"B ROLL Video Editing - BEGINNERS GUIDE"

So now that you have your music sorted, I'll start modifying my clips and actually show you the original timeline in which I edited, and show you the effects and edits which I have applied to get the final result. So let's start with the first clip. A bonus tip for you guys: try to nail the timing of your clip while you are shooting the clip. Then it makes it a lot easier to play with it in post, rather than fixing everything in post.
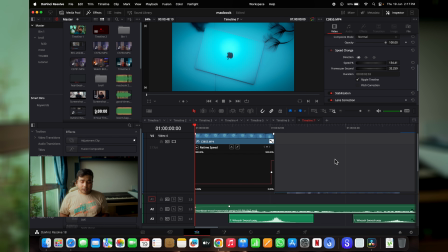4:34 So keep that in mind. So this clip was quite perfectly timed. For those of you who are complete beginners, in DaVinci Resolve, 100% speed equals to the original speed, okay? More than that is faster, slower than that is slower.
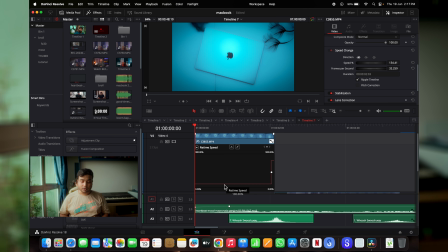4:47 I have kept the initial part of the clip at 100% only because it was perfectly timed and there was no modifications needed. So this is the clip of my laptop rotating, and as you can see, as the music grows,
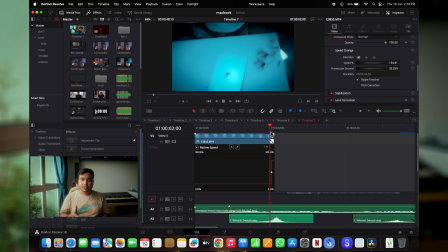5:02 as I reach near the beat, I want to transition out to my second clip.
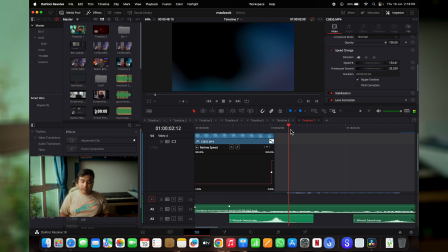5:07 All right, the second clip being this one. All right. By the way, if you want to see how to shoot these clips, how to actually capture these shots, you can check out the video up here or down there, where I have explained to you and showed you behind the scenes of how I actually shot the whole sequence. So this video is kind of a follow-up to that, so better check that out and then learn how to edit this clip.
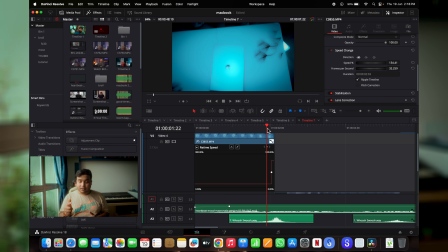5:34 Okay, now let's get back to it. So when the drum beat arises, let me show you once again that place. See, let me play it out. So here's the riser, that's the beat.
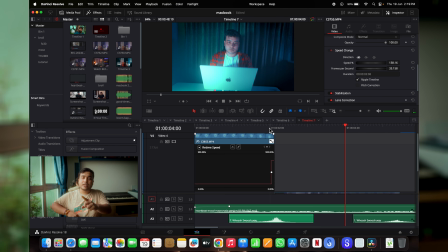5:51 All right, I know that I'll have to transition out to the second clip when the beat arises. So just at the beat,
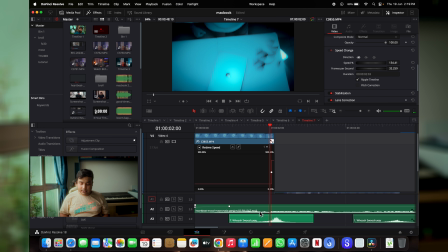5:59 I can see in the waveform also, see right here, I can see it drops down and bounces up again. So I know that there's a beat there. So I identify the place of the beat and there I increase the speed of the clip.
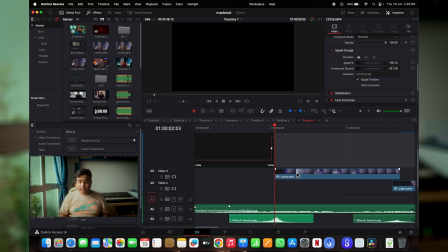6:12 To give a smooth transition from the first clip to the second clip, I'll show you how I have sped up. Before explaining this edit, you should know a basic concept called speed ramping.
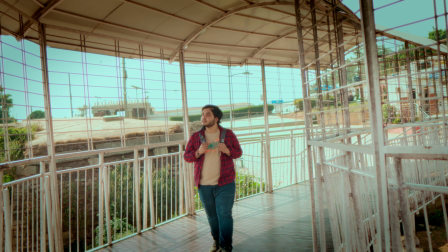6:24 It's nothing but speeding up a particular part of your video and slowing down another to make a smooth flow of your video. Alright, so now let's get back into it. Okay, for the second clip, I did a similar thing.
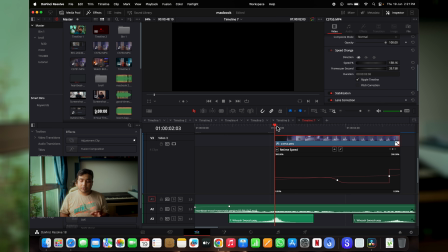6:39 Initially, I sped it up a little because I wanted the reveal to be a little bit faster.
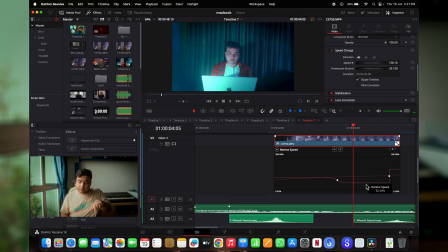6:45 When it comes to the main character, I have synced it up with the beat and slowed down the footage. See, and then again I have a transition at the end of the clip. I'll speed it up quite aggressively, so almost 200%. So at the end, it goes like this.
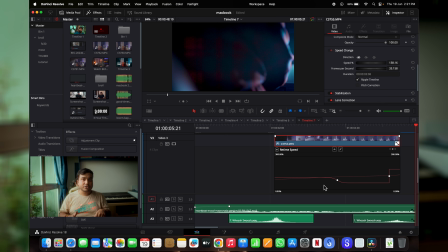7:07 See the speed of the clip, and it's perfectly matched with the beats of the video. By the way, I sincerely hope you're enjoying this tutorial. Do like this video and subscribe to see more of such content. It helps me out a lot. Okay, now let's move on to the next clip.
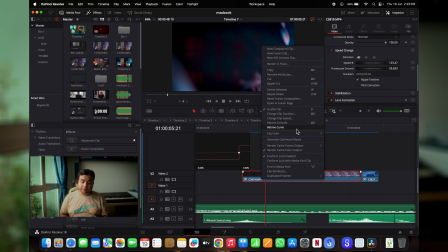7:24 But I have to say that almost all the clips in this video have been edited with the same principles. So speed ramping is your friend. So next clip also, I knew the transition was coming in.
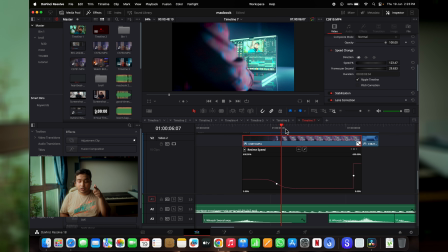7:37 See, so I wanted to reveal my laptop. So as soon as the laptop comes in the frame, I slow down the footage to 30%, and before that it's set to 200%, and similarly after that it's quite sped up.
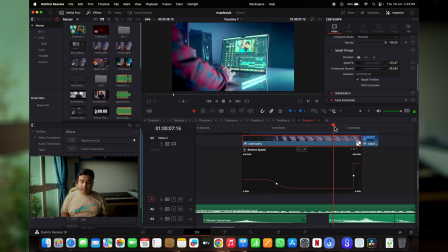7:52 So it turns out to be like this, and then boom, next footage.
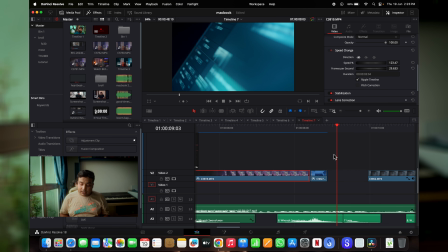7:58 So the next footage, I knew it has to be very fast. So similarly I picked up these two.
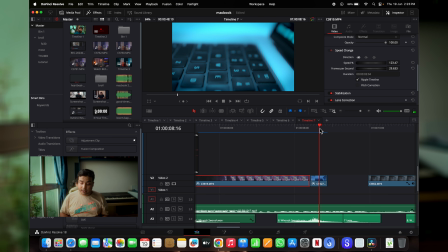8:05 So a swipe shot of my keyboard and a swipe shot of my timeline.
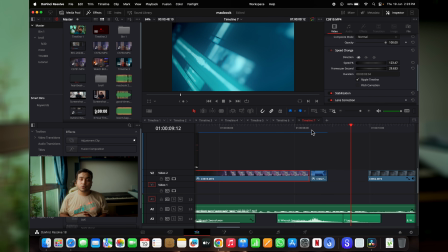8:10 Both of them are sped up, and there are no transitions or no special effects in between.